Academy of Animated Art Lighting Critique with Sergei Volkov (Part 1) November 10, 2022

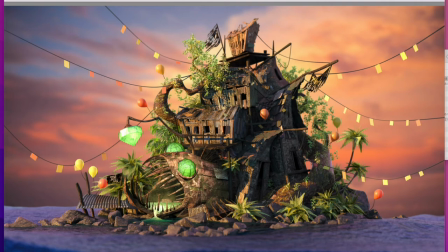805s
You kind of can get away with it but right here this big orange piece and it's kind of like disjoining from this reflective water surface at this point just in color you see what i'm saying so
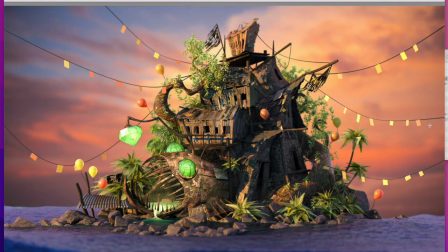822s
i'm not sure exactly how you are do you actually use this background as in your scene setup so the water can reflect it
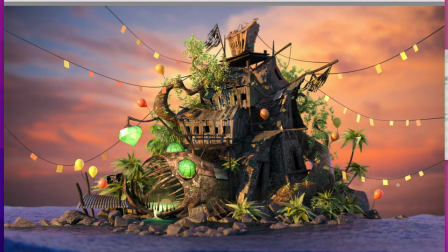yes
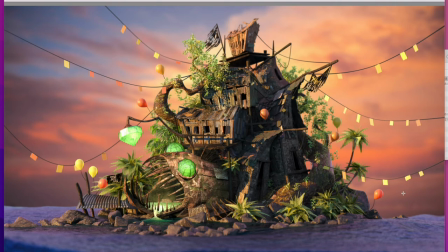857s
yes yeah that's exactly what i would probably almost suggest i think what will help a lot in this particular scene if you create almost like very big almost size of this cloud could be far away but kind of like corresponding in size light
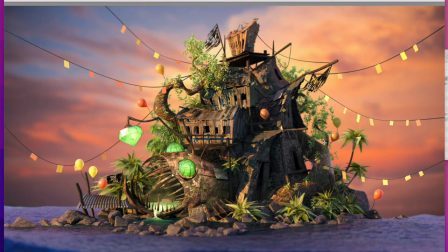875s
with some good specularity value spec spec values and actually hit all not just water but also your your structure your island because technically this is very bright orange usually it's a
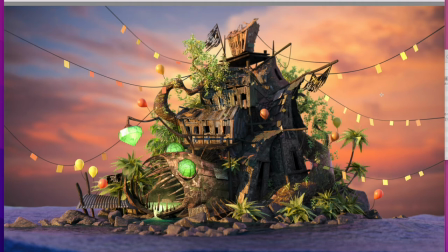893s
reflective kind of big geometry you can look at this way and actually get this little orange dream or spill on the on this geometry as well you see i'm talking about but also more importantly hopefully uh water can pick up a lot
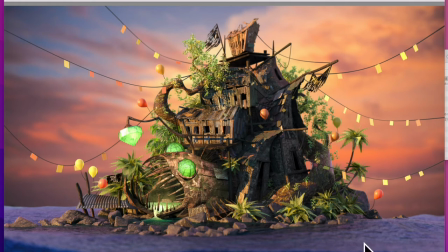911s
of this orange highlights it doesn't need to be consistent it could have like dark and bluish kind of ripples in here but some of this especially further in the horizon should should get a lot of this orange kind of streaks and highlights
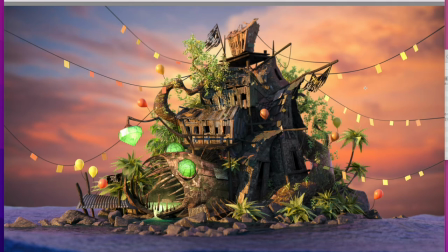925s
in here does that make sense yeah yeah yeah and pick up almost like maybe some sort of this color kind of saturated enough and uh you know like uh that uh uh but not this i guess
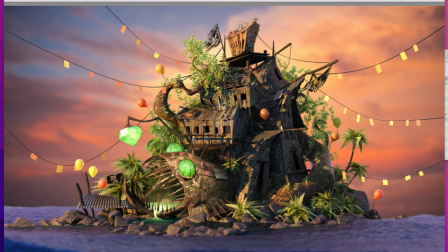940s
not too saturated but kind of like somewhere you find like nice good representation probably this is maybe a little bit too saturated could be look strange but some somewhere like mid level i've been levels of this uh tonality that can represent enough
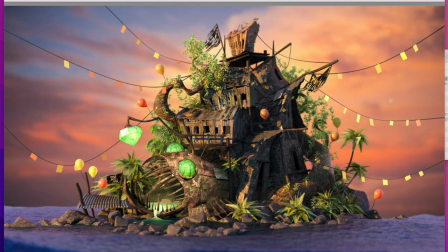956s
but once again both will benefit water the most but also some of the stream spills from this big orange crowd on the geometry would be really nice too that's my thought yeah well after you bring that there you might actually as a consequence slightly revisit your key
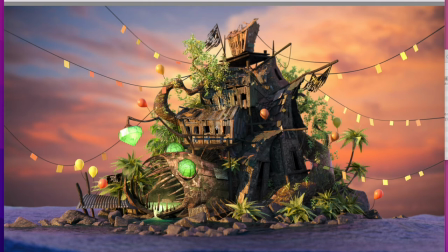976s
you whatever what i would do but once again it's just a suggestion it's up to you as a author you would like you to keep it yours i may swing the key a little bit further to the side,
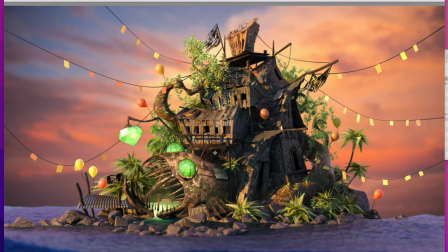989s
allow almost a little bit more of this beautiful core shadow that you have with this bluish details. Okay, but make that sun a little bit more saturated.
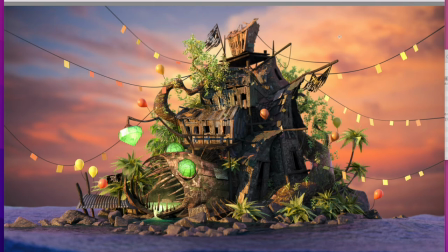1004s
So almost that would represent the color that we see on the on that cloud that the same light is lit.